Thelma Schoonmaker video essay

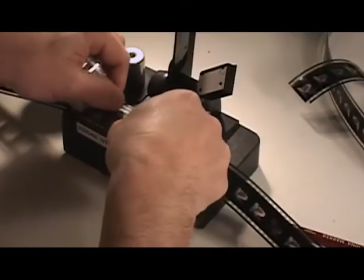[0:00]
There have been many film editors throughout the years who have been influential, like Sally Minke and Barbara McLean. Today, however, we're going to be looking at the woman who has been editing all of Martin Scorsese's films since Raging Bull in 1980, Film Machine Maker.
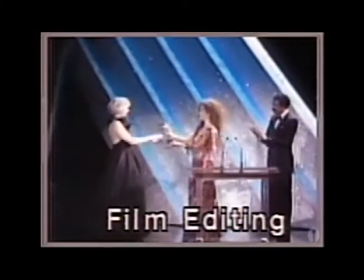[0:20]
First, we'll look at the film that won her the Academy Award for editing, Raging Bull.
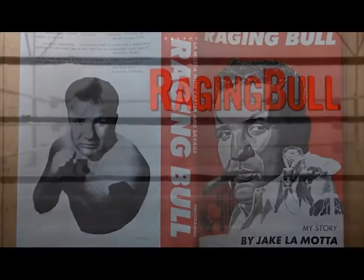[0:27]
Raging Bull is based off professional boxer's Jake LaMotta's memoir and Shoemaker's editing helps tell the story in an appropriate way.
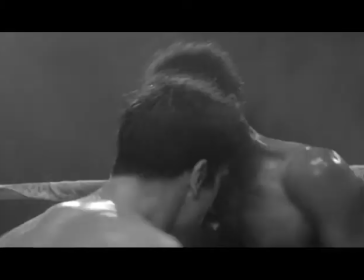[0:36]
An example of this are the boxing scenes. Depending on where they are taking place, they're edited to reflect this.
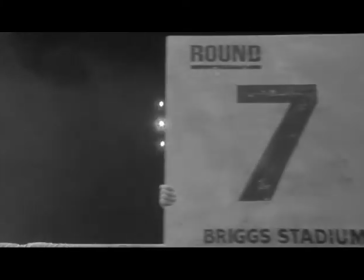[0:44]
For example, during the sick fight, no announcers can be heard, only music,
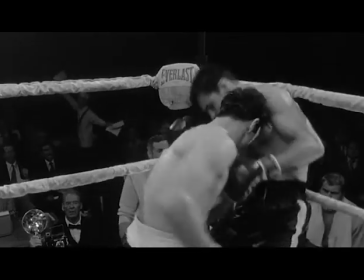[0:49]
and the editing is very quick, giving the audience no doubt that Jake will win the fight.
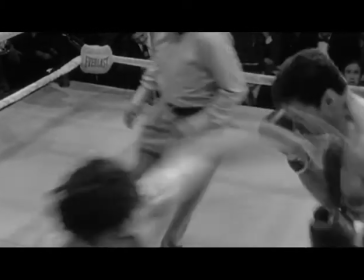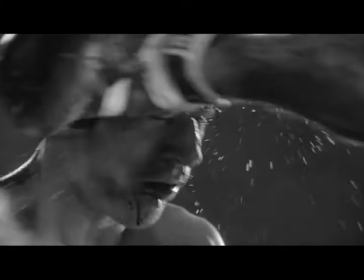[0:58]
In contrast, during the final fight, the shots lose any sense of continuity in time.
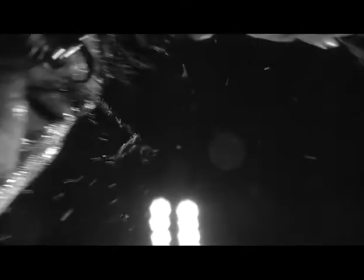[1:04]
Camera flashes obscure the action, regular cuts between normal motion, slow motion shots in the 180 degree rule is broken.
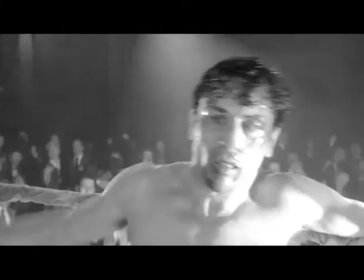[1:11]
This all creates a sense of distortion leading to the end of Jake's boxing career.
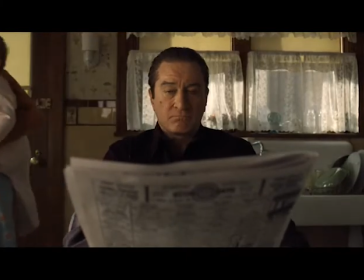[1:15]
This is complete contrast to The Irishman, which is a more quiet film. Marty had a very strong conception for it, right from the beginning, that he wanted it to be quiet,
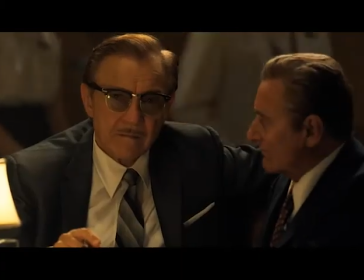[1:28]
that he wanted it to not explain too much, and he didn't want it to feel like a documentary about a hitman.
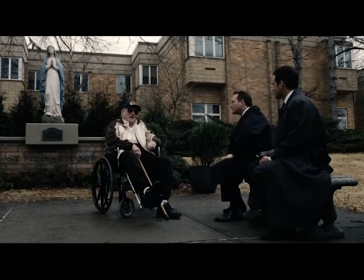[1:39]
For example, look at the scene where the feds are talking to Frank and informing him that everybody he spent his life protecting is dead.
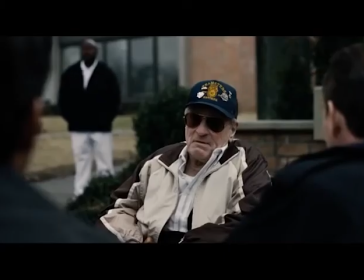[1:47]
There's no shouting, there's no drama or tension, and there's no music. just the sad reality that Frank has wasted most of his life.
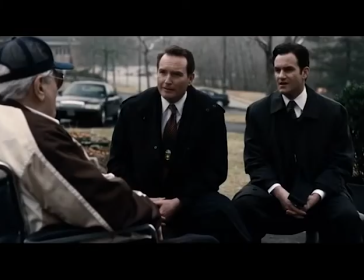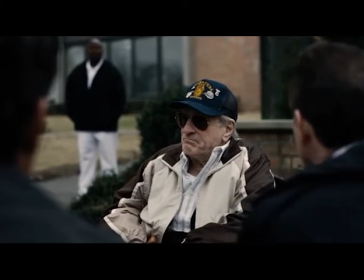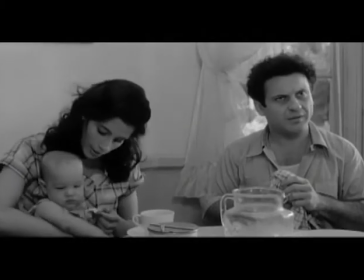[2:14]
In contrast, Raging Ball is a very loud film, as evidenced by this scene.
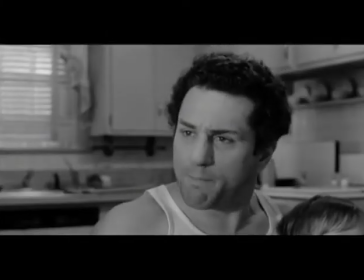[2:23] I did just what I wanted to do. That's what I'm worried about. You did exactly what I'm worried about. You want a title shot? What are you talking about?
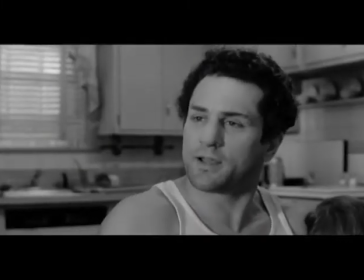[2:28] You want a title shot? What am I in? A circus over here? I asked him, he's got more sense about this.
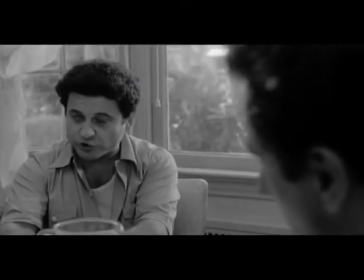[2:34] What are you doing? You've been killing yourself for three years now, right? There's nobody left for you to fight. Everybody's afraid to fight you.
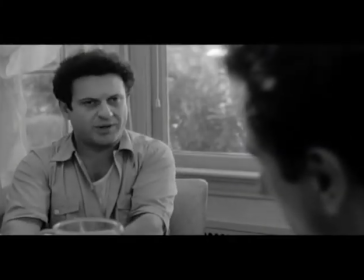[2:40] Okay, along comes this kid, Geniro. He don't know any better. He's a young kid up in common, he'll fight anybody.
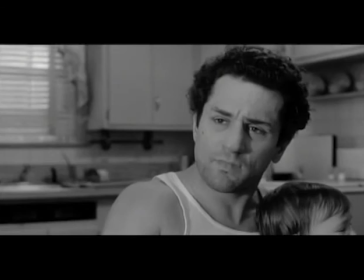[2:46] Good. You fight him. Bust his hole. Tear him apart. Right? What are you worried about?
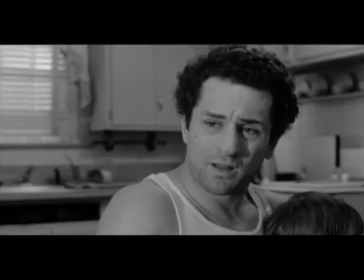[2:51] What's the biggest thing you got to worry about? You're worried about the weight? You're worried about the weight? What are we arguing about for? I just said the weight. Okay, let's say you lose because of your weight. Are they going to think you're not as tough as you were?
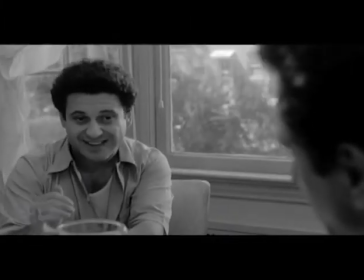[3:01] You're not the same fighter?
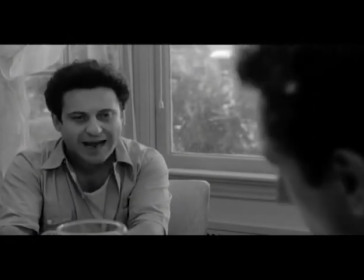[3:03]
The way that film with Shoemaker has edited this scene, by showing the characters almost always talking on camera on and off,
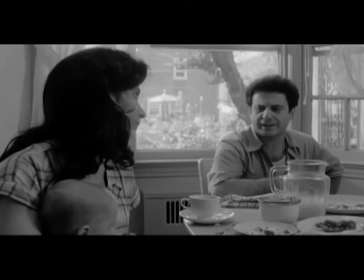[3:11]
and by come-between still shot, this allows the viewer to focus on the drama and not get distracted by anything at all.
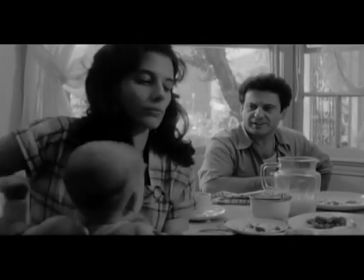[3:19]
Even Scorsese gave up on this one and walked out and I just kept plugging away at it until I got it.
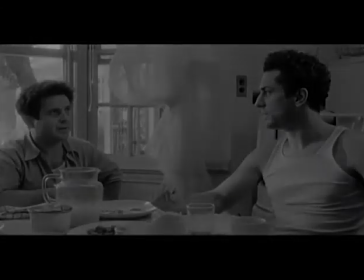[3:25]
But what rich material I'm working with, I'm very lucky. It's just plugging away at it, and that's part of your job as an editor. It can be... Patience is one of the most important things in editing, I think, and you just have to keep trying until you get there. In conclusion, Thelma Schoonmaker is one of the greatest editors of all time. Her editing is amazing. She's edited some amazing films, and her legacy will never be forgotten by anyone, especially film editors.